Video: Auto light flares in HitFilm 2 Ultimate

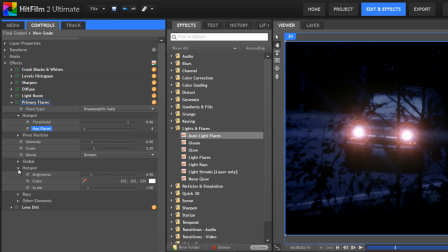[4:04]
So here I adjusted the hotspot brightness a little, and then in the raise controls I adjusted the brightness and the length and width scale of the effect. To finish this shot off, I added one more effect, which is lens dirt.
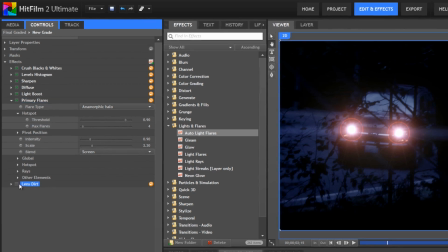[4:19]
Lens dirt is another new effect in HitFilm 2,
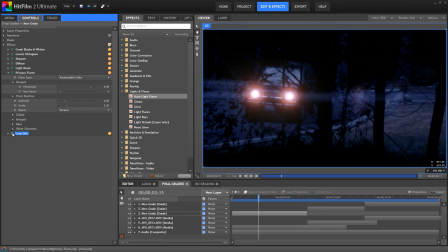[4:22]
which you may have seen already in like every single test shot or image that Simon has ever created with HitFilm 2. Okay, I'm exaggerating a bit, but it has shown up in a lot of test shots, especially Simon's, for the simple reason that it can do wonders for integrating your effects and adding realism to a shot.
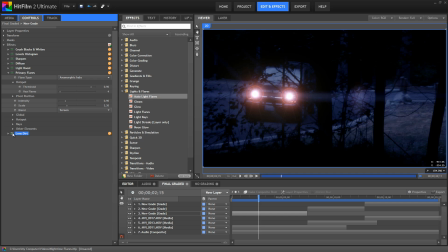[4:40]
Virtual cameras have perfect lenses, and while that might seem good, the reality is that often while we're filming, there are minor flaws in the optics, or in the midst of a rough and dirty action scene, dirt gets on the lens that doesn't get cleaned off right away. So simulating these type of minor
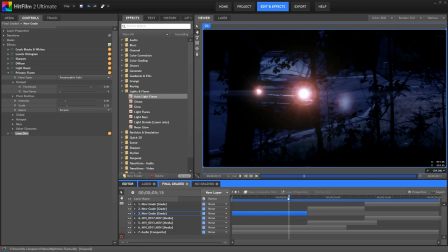[4:58]
irregularities can really help the effects we're adding to feel less perfect and more realistic. We'll get into greater depth about lens dirt in another video, but I wanted to touch on it here since I did use it in the shot.
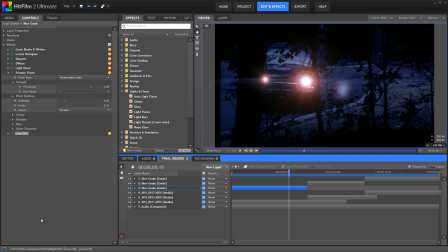[5:10]
You know what though? I'm still not 100% happy with how these effects are composited into the scene, looking at it again. And so I'm going to try and tweak the color a little bit just so that it matches the day for night grade we've created a little better.
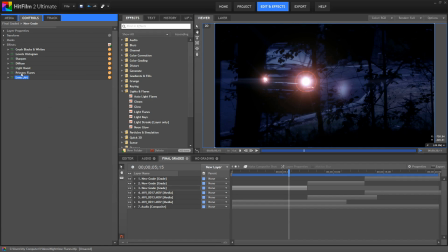[5:26]
And actually to do that, all I'm going to do is I'm going to select our light flare layers here, and I'm just going to drag them back below our grade. And I think just that change helps a lot to make those feel more like they're in the scene.
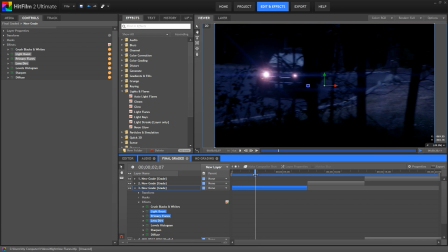[5:42]
It makes the flares a little more obvious, but they're also nicely tinted blue there in the flare elements. And I think that works a lot better for the scene. So I'm going to go with that. So there's our first look at the auto light flares effect.
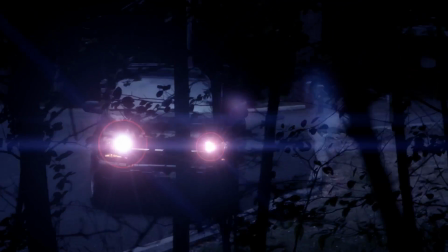[5:59]
It's very fast to set up in most cases, although it does still give you a great deal of control for situations where you need it.
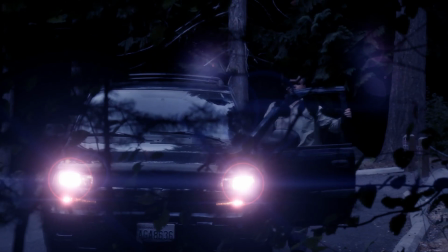[6:06]
We're sure that you'll find it very useful as you get started using HitFilm 2.
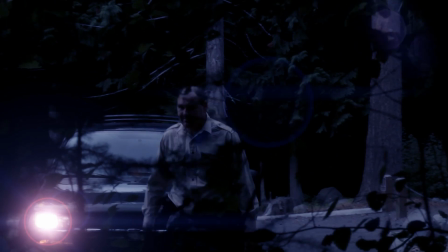[6:10]
And now that the software is finally released, we look forward to putting together more videos for you on the other new features,
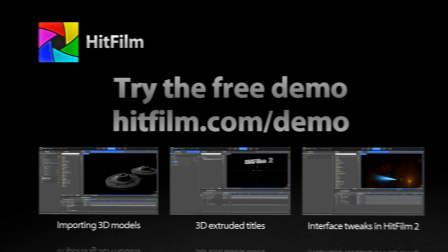[6:16]
and especially, we look forward to seeing what you all create with HitFilm 2.